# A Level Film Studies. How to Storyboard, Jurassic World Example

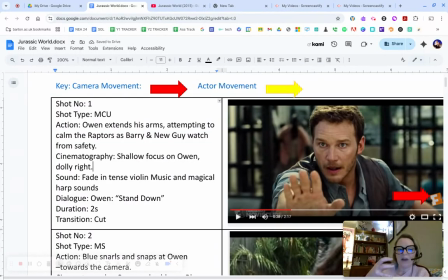(4:07)
The sound, we've got a fade in of some tense violin music and some magical harp sounds. That's to connote that Owen is somehow putting these raptors under his spell, because he's that good of a raptor wrangler. Okay, and then we've got dialogue, stand down. That's dialogue you're going to take directly from your screenplay.
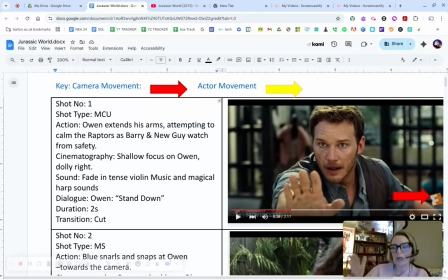(4:25)
Duration, that's the duration of the shot, how long it is. So this shot here, 2 seconds long. And transition cut, I want you to keep all of your transitions classy. The transition is the type of edit. So a cross dissolve might connote the passing of time, or entering or exiting
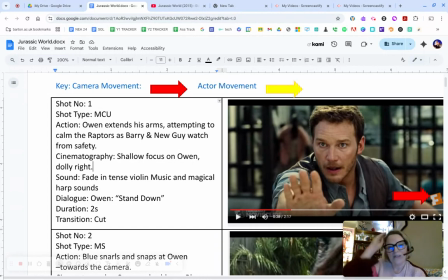(4:47)
some kind of subjective filmmaking techniques like a dream state. But what we've got here is like all these edits are just a pretty classic. That's what we want you to do as well. Some nice classic types of edit.
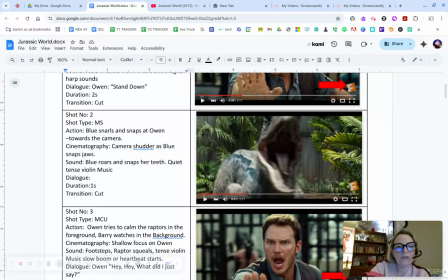(5:00)
If I go back, and then we've got kind of like, is this from Owen's perspective? This could be an Owen point of view shot, really. Then you've got shot number 2. It's a medium shot of Blue snarls and snaps at Owen towards the camera.
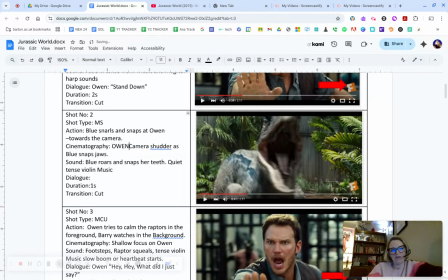(5:18)
I'm going to put in there. It's funny, every time you do these, you see different things. Owen POV, I'll add there. So it's kind of like Owen's point of view here. And what I noticed about the cinematography there is that the camera kind of like does a little shudder
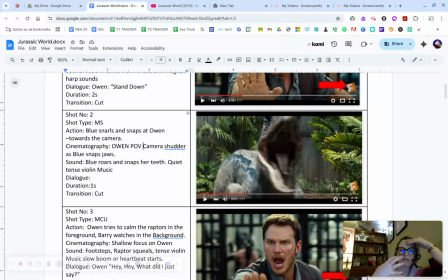(5:35)
when the dinosaur snaps. So we really feel this moment in his perspective. Dialogue, there isn't any dialogue in here because Blue is not talking, and it's just 1 second.
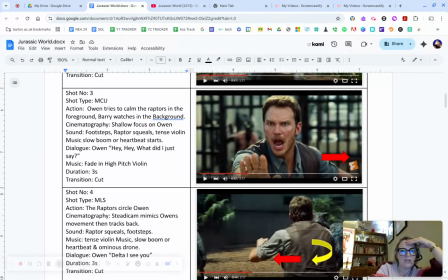(5:48)
I'm not going to go through all of these. I'm just going to go through. You can see that it's all sort of like pretty standard.
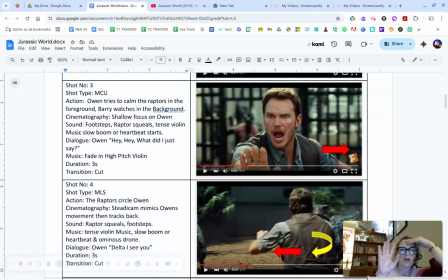(5:54)
So you have the description of the action, you have the sound, like which is like the music or any like foley that's been put on top of it. So we've got things like raptor squeals, tense violin music, heartbeats, that type of thing.
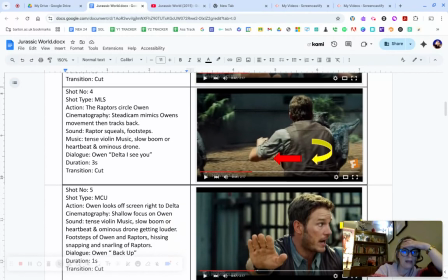(6:12)
Duration was 3 seconds to that one. Now I'm just panning up to this one because we've got a yellow arrow here.
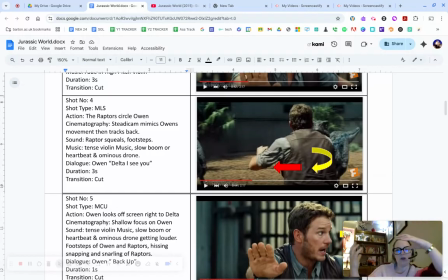(6:18)
So yellow connotes the movement of the actors. In this case, I've kind of done it as like the movement of the raptors because they're starting to circle him. And what we've got here, which I think is a really nice technique, you have the sort of like the camera moving one way and then the camera moves another way.
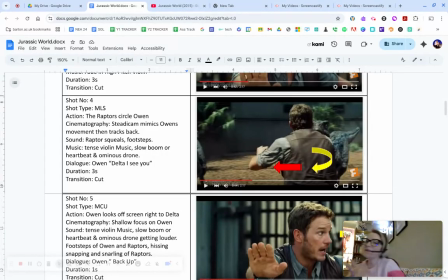(6:36)
It's as if it's stalking. It's as if it's kind of like in the circle with the dinosaurs. Like it's going this way and then it's going this way. So lots of very subtle camera movements here.
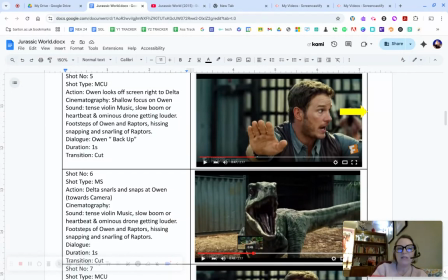(6:50)
This is the amount of notes that we're expecting in your storyboards.
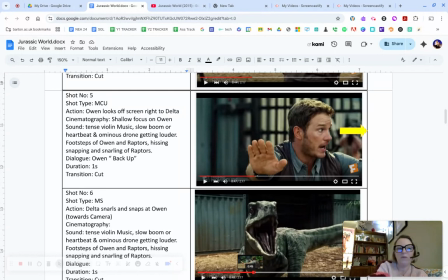(6:55)
Okay, so an action, so something like Owen looks off screen right towards Delta, and there's a yellow arrow to connote that he's kind of like the intent of the actor is going in that direction. And then like lots of detail.
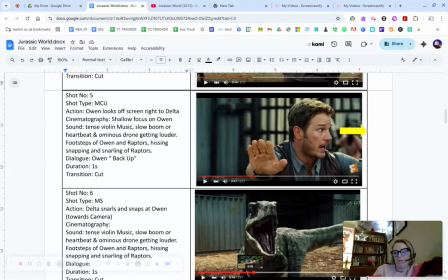(7:11)
The storyboard is your opportunity to demonstrate to me when I'm marking your coursework that you know when to edit, when to cut to close up. You know when you need a reaction shot, when you need that shot reverse shot. You don't talk about camera at all in the screenplay.
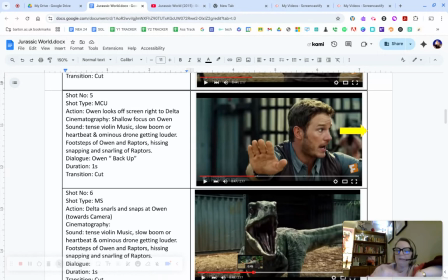(7:29)
That is a big no for us. The storyboard here, this is where you get to show me that you understand cinematography and editing, and some elements of sound as well. So you've got to show me in these notes that you understand the importance of these things, when music should come in and out,
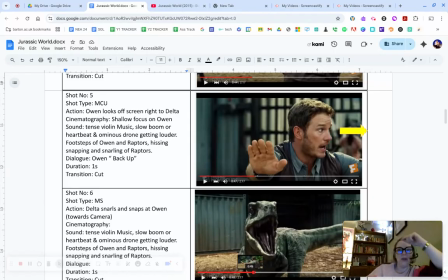(7:48)
when particular shots should be cut to. And so this is what we're looking for. When I'm marking your coursework, if you're doing the screenplay and storyboard action, in the screenplay you can talk about mise en scène, you can talk about like character and location a lot.